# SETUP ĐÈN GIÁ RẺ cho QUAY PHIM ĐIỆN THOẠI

Mình vừa mới check inbox và thấy có một tin như thế này Làm phiên nghiệp dư ơi cho mình ý kiến chút xíu Dạo này tình hình dịch bệnh hơi căng Nhiều trường yêu cầu giáo viên quay clip rồi gửi cho học sinh Liệu admin có thể làm một clip hướng dẫn mọi người quay sơ sơ sao Cho rõ nét đủ sáng này nó không Có thể giáo viên họ không có máy nhưng con cái họ có thể giúp Mình cũng đang dạy ở trường đại học Cần Thơ Có thể làm được nhưng nhiều thầy cô khác có vẻ lúng túng Nếu được cảm ơn làm phiên nghiệp dư nhé Ok Ok, thực sự nếu như chúng ta có tiền không lo về tiền Đầy đủ những cái thiết bị về đèn, về này về kia Thì mọi chuyện nó sẽ rất là dễ Nhưng mà nếu mà chúng ta chỉ có 500 ngàn Thì chúng ta phải suy nghĩ làm sao để sử dụng cho hợp lý Và chúng ta sẽ phải chuẩn bị 3 thứ Trong 3 thứ về ánh sáng, về camera, về micro Thì cái quan trọng nhất đó là camera Đối với iPhone thì mình sử dụng cái app là ProCam Còn đối với Android thì mình cũng sử dụng cái app là ProCam luôn Hai cái này mua mất phí khoảng độ 100.000 đồng Và nó có bản miễn phí Tuy nhiên bản miễn phí thì giới hạn lại Quay 1080 và giới hạn lại 5 phút Cho nên theo mình thì nên bỏ 100.000 đồng Để xài và quay phim không giới hạn Tại sao phải dùng hai cái app này Thì chút xíu vào phần quay phim mình sẽ nói Tiếp theo sẽ là phần ánh sáng Thì thông thường mọi người sẽ nghĩ đến là tiết kiệm Thì chúng ta nên dùng ánh sáng từ cửa sổ Từ đèn, từ mặt trời Tuy nhiên là dùng ánh sáng này Sẽ rất là rủi ro cho ánh sáng thay đổi sáng tối mây bay ngang qua nó sẽ làm cho tối đi và mọi thứ nó sẽ rất là khó kiểm soát và như vậy thì chúng ta quay phim sẽ không ổn cho nên theo mình thì các bạn nên bỏ ra khoảng 300.000 để xét áp ánh sáng 300.000 về đèn thì các bạn không cần phải mua những cái thiết bị đắt tiền hay đèn đắt tiền như thế này mà rẻ thì chúng ta sẽ dùng cái đèn kia đèn led công nghiệp
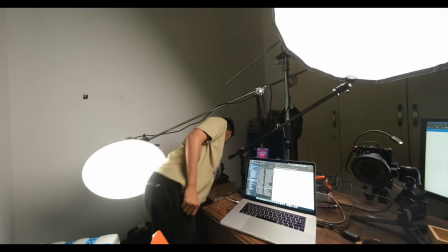122s
Thực ra thì mình cũng không biết giá của cái đèn này bao nhiêu Nhưng mình dự đoán chắc là nó cũng đô đốt khoảng trăm nghìn độ loại Hay là khoảng trăm ngàn
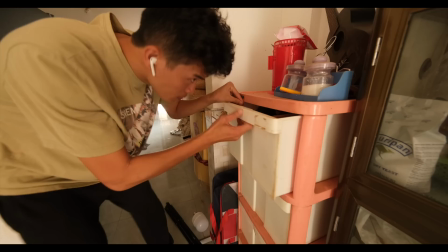131s
Chân đèn
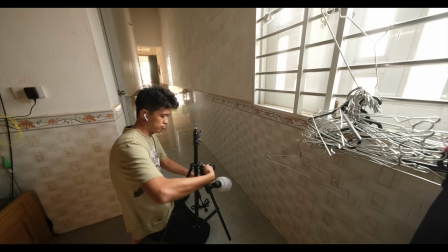136s
Một cái chui đèn để gắn đèn vào Nó sẽ có giá khoảng độ chắc 50 ngàn hay 70 ngàn vậy Mình để link phía bên dưới
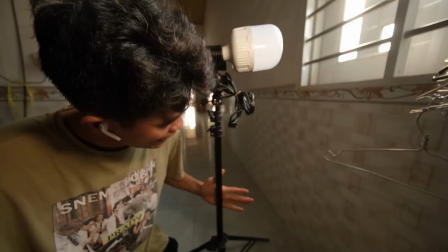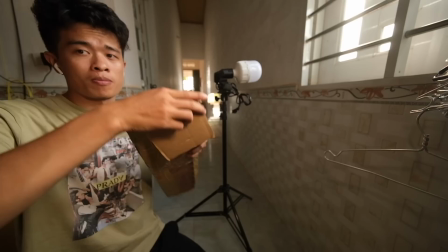149s
Chân đèn Đế đèn Và đèn Ánh sáng gần như đủ Và chỉ còn thiếu một thứ đó là
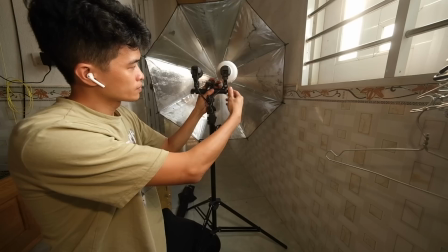158s
Một cái dù phản
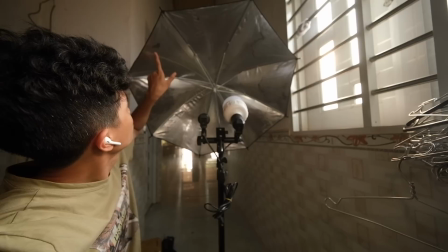163s
Ok, tạm ổn Cái dù này là do mình để lâu quá không dùng Cho nên nó bị lỗ trỗi Chứ còn nếu
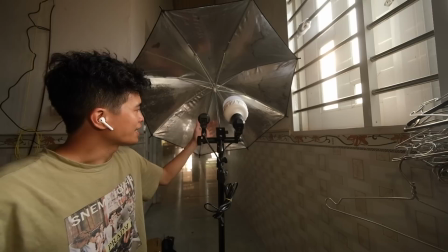168s
anh em mua một cái dù này mới Thì nó sẽ mới hơn Cái dù này đâu đó có giá khoảng độ
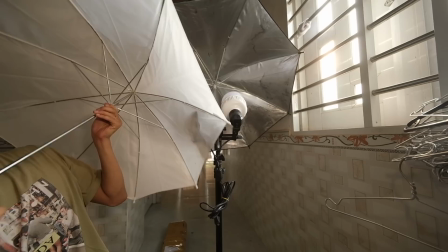175s
100.000 Hoặc chúng ta có thể dùng những cái dù Tản sáng như thế này Nó
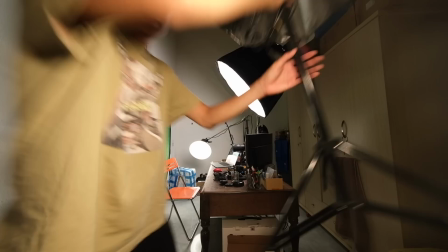182s
Cái này thì cho nó xuyên qua Ánh sáng nó xuyên qua ha Còn cái dù này thì để nó phản ngược lại
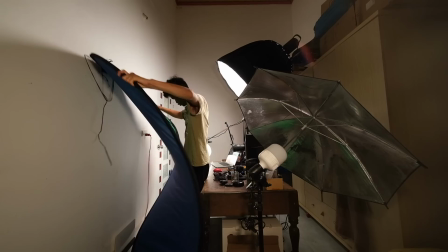188s
Ok Set up lại với lại cái Combo giá rẻ nha
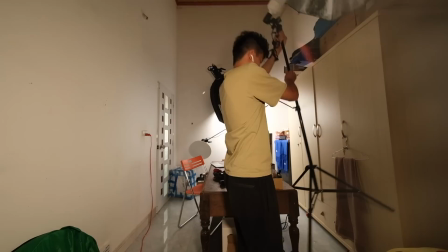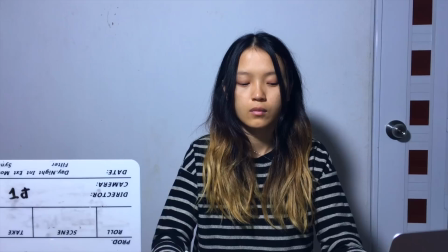202s
Mình sẽ nói sơ qua về set up nha Thì như các bạn thấy là Nếu như mà chúng ta dùng 1 cái đèn led công nghiệp Thì
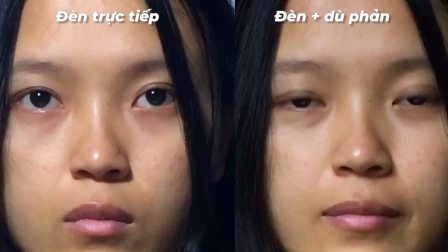208s
nếu mà trói trực tiếp vào mặt Thì nó sẽ bị gắt Nhưng mà nếu mà mình chiếu vào trong cái dù phản Xong nó phản xả
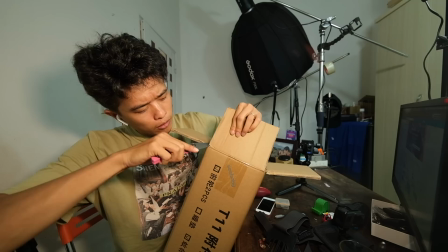214s
lại thì cái nguồn sáng nó to ra Và cái ánh sáng đến mặt nó sẽ mịn hơn Quay phim thôi
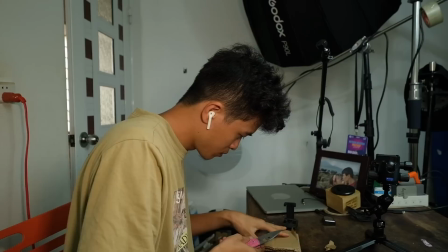224s
Ý tưởng của mình sẽ là để cái điện thoại Vô trong cái khe chỗ này